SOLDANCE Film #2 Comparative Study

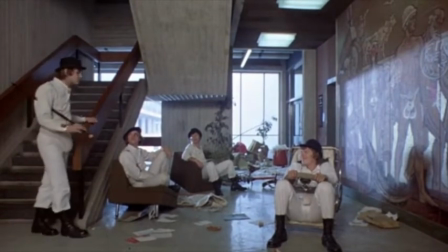(4:09)
There is an apparent disruption in the dynamic of the gang, and this scene perhaps signals the beginning of Alex's demise.
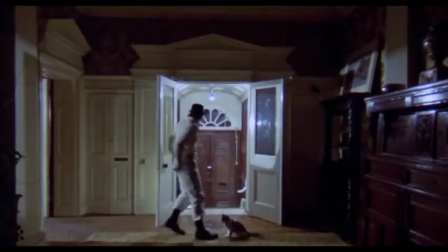(4:20)
As shown here, the effect of the wide lens and Alex's centralized position clearly establishes him departing from not society, but sentience.
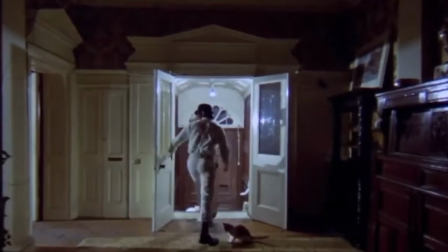(4:29)
The cats symbolize a sort of animalistic freedom which both animals and humans share,
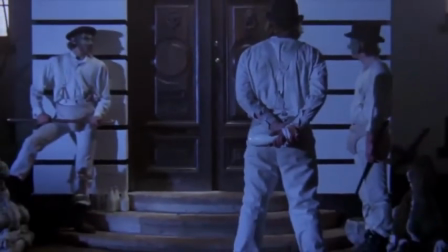(4:33)
and when Alex exits the door, it ultimately determines his fate as someone who cannot choose to act evil.
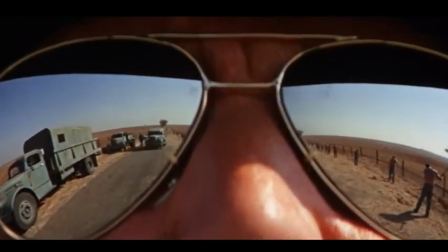(4:42)
The beginning of Cool Hand Luke portrays Luke as a sort of lone wolf who despises the government. The man is cutting the heads off parking meters. It doesn't get any more anti-establishment than that.
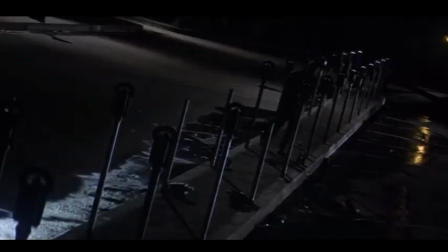(4:53)
This slanted shot seems to represent his slipping away from society's rules.
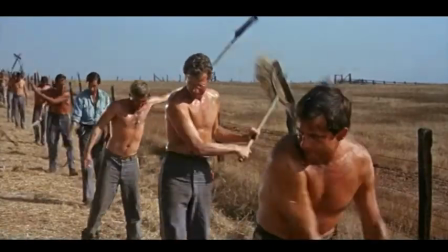(5:00)
When the movie first reveals the chain gang, they are shown in a very uniform fashion.
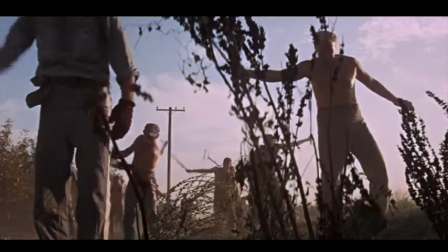(5:07)
It isn't until Luke's appearance that the shots become interesting and different.
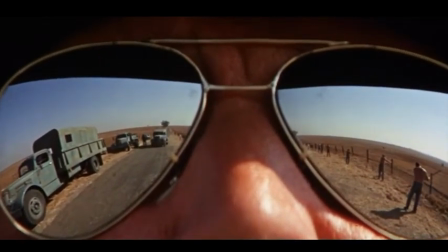(5:11)
One of the film's most definitive scenes is the brief close-up of the warden's glasses,
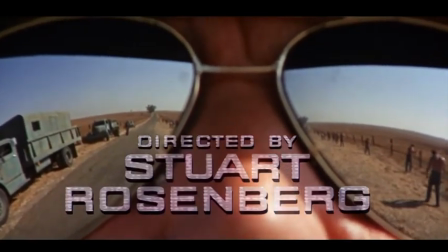(5:17)
where one side shows the prison bus escorting inmates, Luke among them, to their new living grounds.
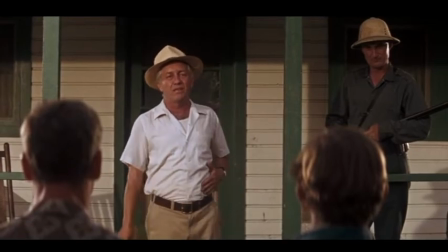(5:22)
This evidently foreshadows a conflict between the protagonist and the warden, just as Alex's separation foreshadows his unjust fate.
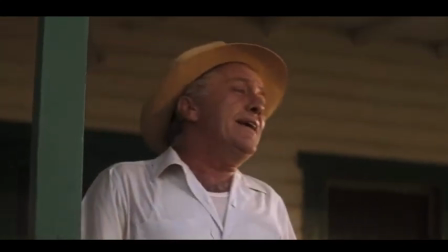(5:35)
So, as stated earlier,
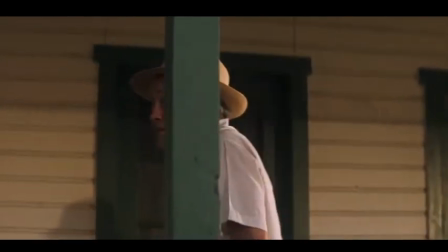(5:37)
both directors are successful in utilizing film techniques to establish the characters as ones who have been heavily influenced by society.
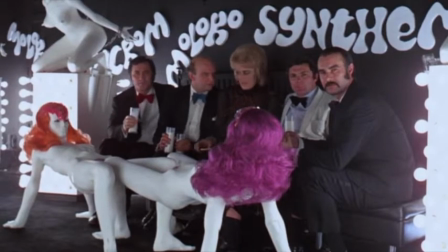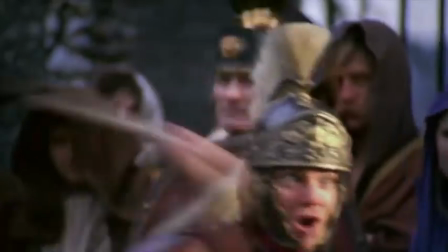(5:50)
Both films utilize Christ imagery, however, the executions differ.
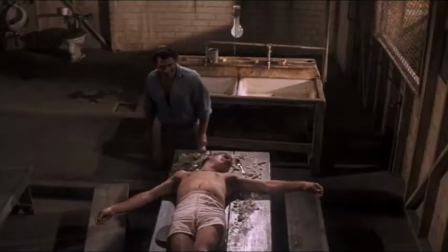(5:55)
Alex needs the accompaniment of God, while Luke is a metaphorical God in the lives of the inmates.
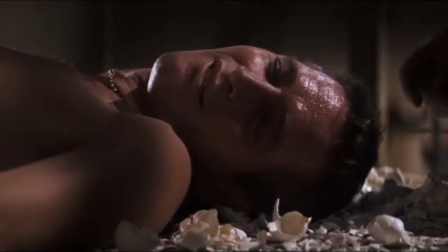(6:02)
There is a prominent crucifixion motif throughout the narrative of Cool Hand Luke, which establishes the protagonist as a symbolic embodiment of Christ.
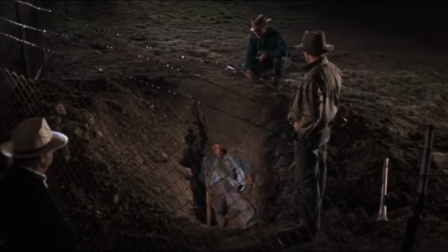(6:11)
This leaves the audience with an array of possible interpretations of Luke's character. The analogy to be argued here is that Luke is suffering for the inmates as Christ suffered for his followers.
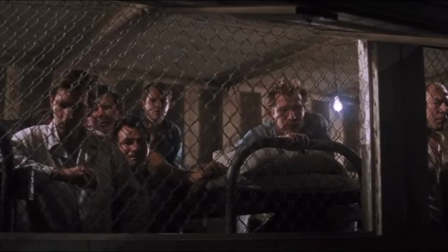(6:21)
The role of the protagonist in the prison was one to act as a guiding light for the rest of the chain gang,
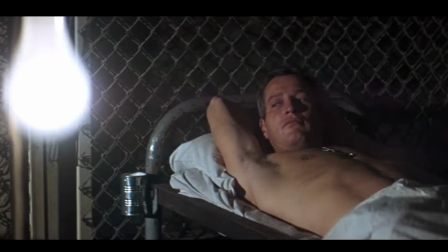(6:27)
who lacked proper authority and instead latched onto Luke's nonchalant and noble character. There are several instances of this motif being represented through camera shots and the positioning of objects on the set.
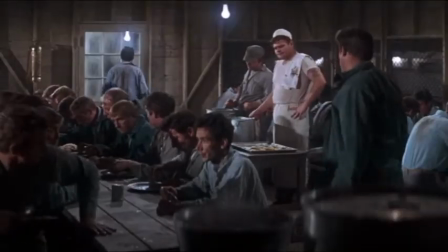(6:42)
One example, which clearly shows the inmates feeding off of Luke, comes here, when Luke is forced to eat a substantial amount of rice or else suffer a brutal night in the box.
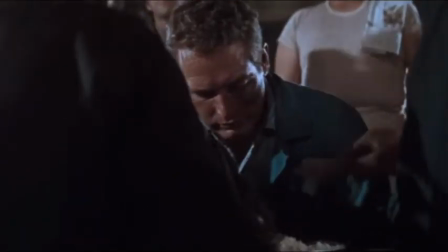(6:51)
The camera zoom perhaps acts as an emphasis on the inmates literally and figuratively feeding off of him.
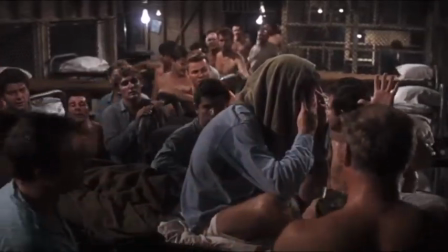(6:57)
This is a motif expressed throughout the film. Luke's enticing rebellious spirit is something the lost inmates strive to attach to.
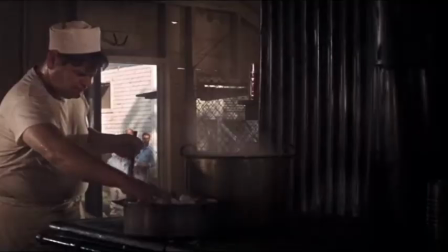(7:07)
When Luke accepts the challenge of eating 50 eggs in a short amount of time, the motif is slightly reversed.
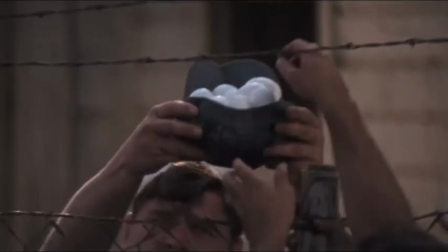(7:14)
Instead, the inmates are feeding him the eggs, possibly representing their energy keeping him going.
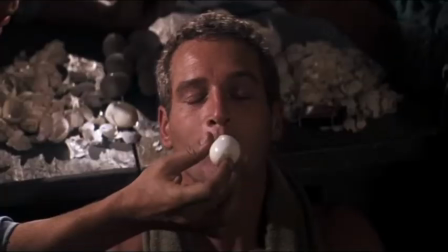(7:22)
When Luke finishes the eggs, he lays out on the table in the shape of Christ on the cross.
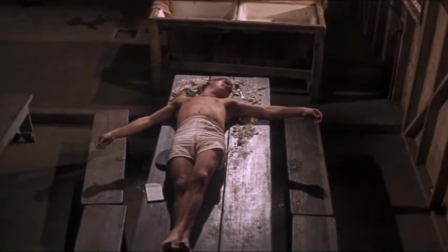(7:29)
The camera shot is a bird's eye view and hits the motif home that Luke is a Christ figure in the lives of the inmates.
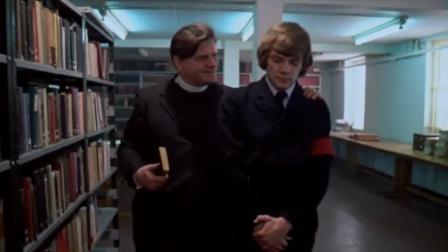(7:38)
Here, in A Clockwork Orange, Alex asks questions to the prison chaplain. We see that Alex is in fact not alone.
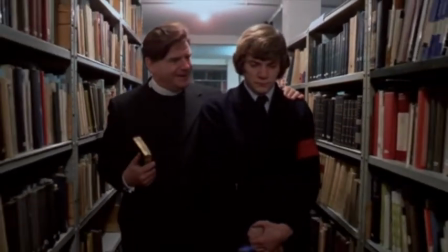(7:45)
The isolated wide-angle shots that we'd been seeing before with Alex in the middle have been replaced with one of both the chaplain and Alex,
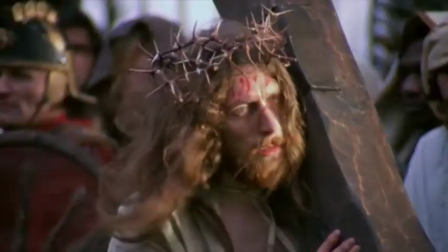(7:54)
implying that the voice of God is with him.
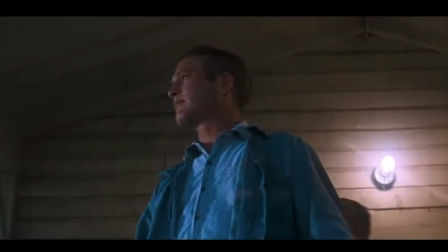(8:00)
A Clockwork Orange and Cool Hand Luke both ultimately portray characters who have been profusely influenced by society.
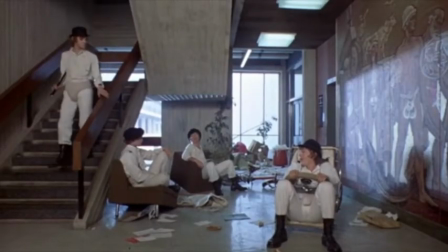(8:07)
Through cinematography and mise-en-scène, the directors are able to depict Luke and Alex as people who,
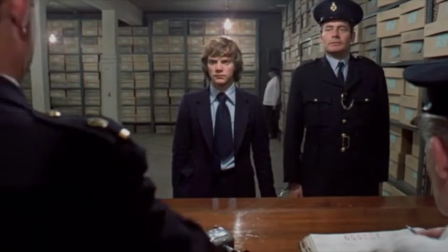(8:13)
despite being robbed of logical human rights, will forever live in exception to the rest of society.